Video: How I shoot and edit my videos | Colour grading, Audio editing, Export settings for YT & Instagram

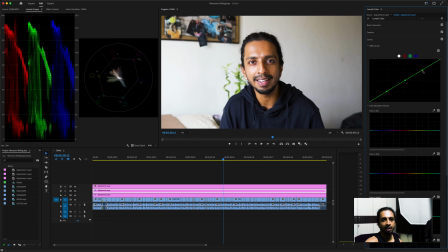style of color grading or color grading with curves i learned from my youtube from youtube channel called bicky and chris i'm sure you you might know it uh they make great amazing videos and i love their color tones and their color picture and that that is constant throughout their instagram handles and the
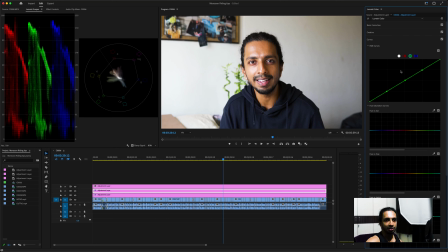youtube videos so this is what i follow i tend to bring the reds down a bit in the shadows so that the shadow is more of greenish kind of get green issues
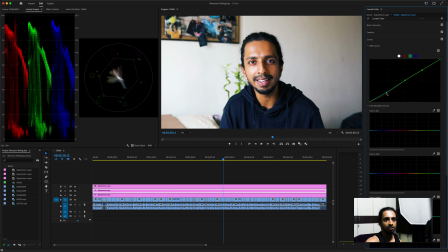and i'll compensate by bringing the greens down a little bit so that you get a neutral or a slight pinkish so
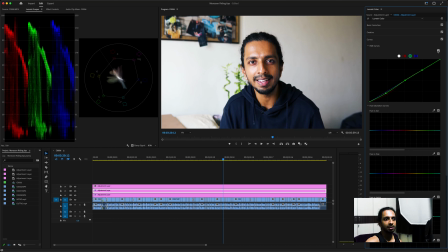here's the before and here's the after a slight change you can see the kind of a green texture around the hair and the darker side of the jacket
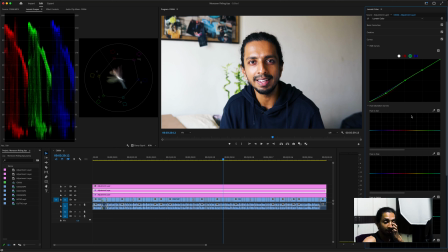so that's pretty much it that's what i do for the color grading part and this layer itself i'll add
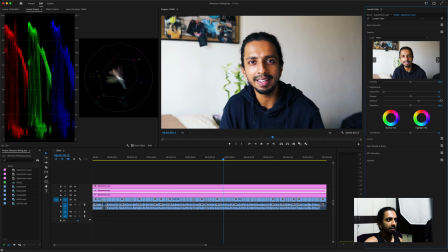a little bit of vibrance like a 30 or 40 is good yeah i try to stick to the colors i mean try to stick the colors inside of this broadcast value ring so
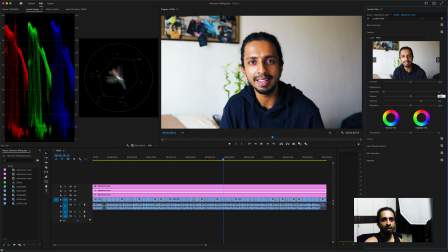vibrance 40 and sharpen i tend to go 55 because I don't sharpen it inside the camera and then I'll add a little bit of vignette just to get the focus
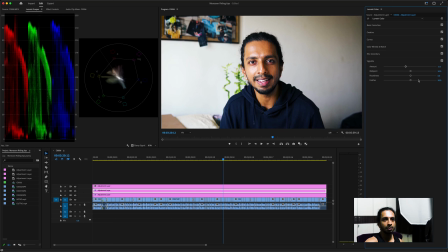towards after there is no fixed value which I follow just move around
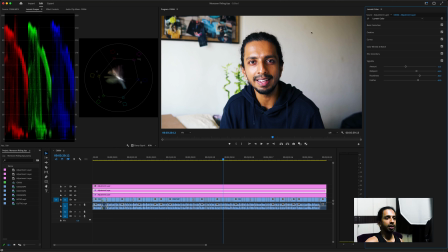and depending upon the scene you finalize what you feel like what you think it is good so that is basically it and that
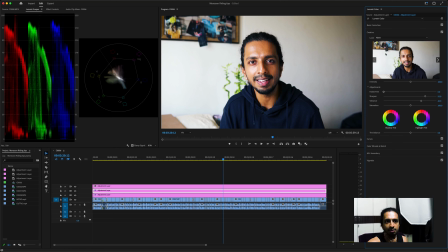is the correction that i use anything i'm missing nothing else no i think that's pretty much it
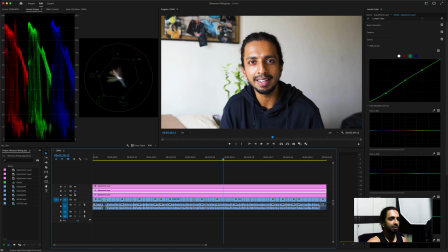so this is without the color grading as you can see this is without the color grading and this is
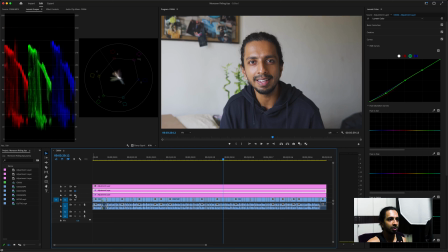with the color grading now from scratch if you see this is the raw footage this after
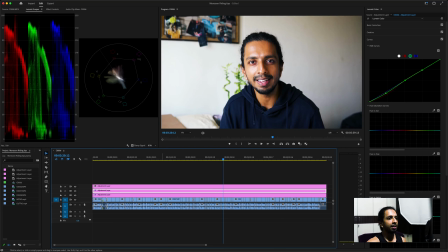the color correction and it's after the color grading now as you can see the skin tones are off now we come to the skin tone so when i come to the skin tone oh yes i forgot i forgot back to the color grading part
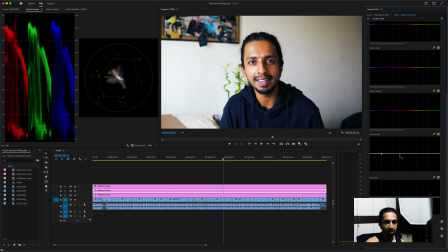i tend to desaturate the highlights and the shadows it doesn't make much of a difference but it does like if i switch it off you can see that high
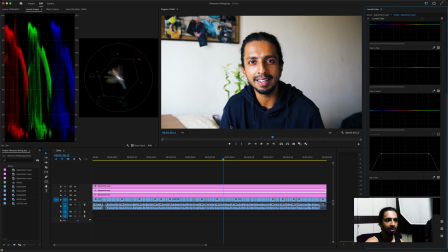parts have a tint and blackest black has a tint so if i switch it on that is desaturated black looks like black and white looks like white and eyes like desaturated tones so what
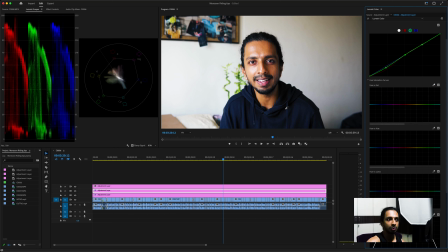i do is if any i mean desaturated blues so what i do is I notice some blue tinge here.
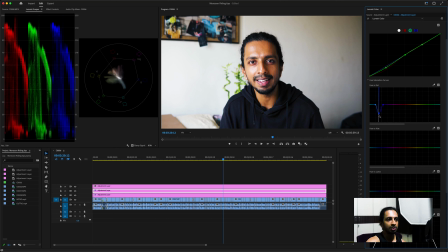So I'll just desaturated it so the jacket looks a little black. So this is before, the jacket has a blue tinge. Now this is after, jacket looks more black. I don't want to completely desaturate it, but let it be there.
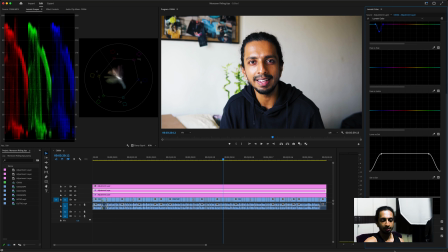Yeah, that is the color correction part.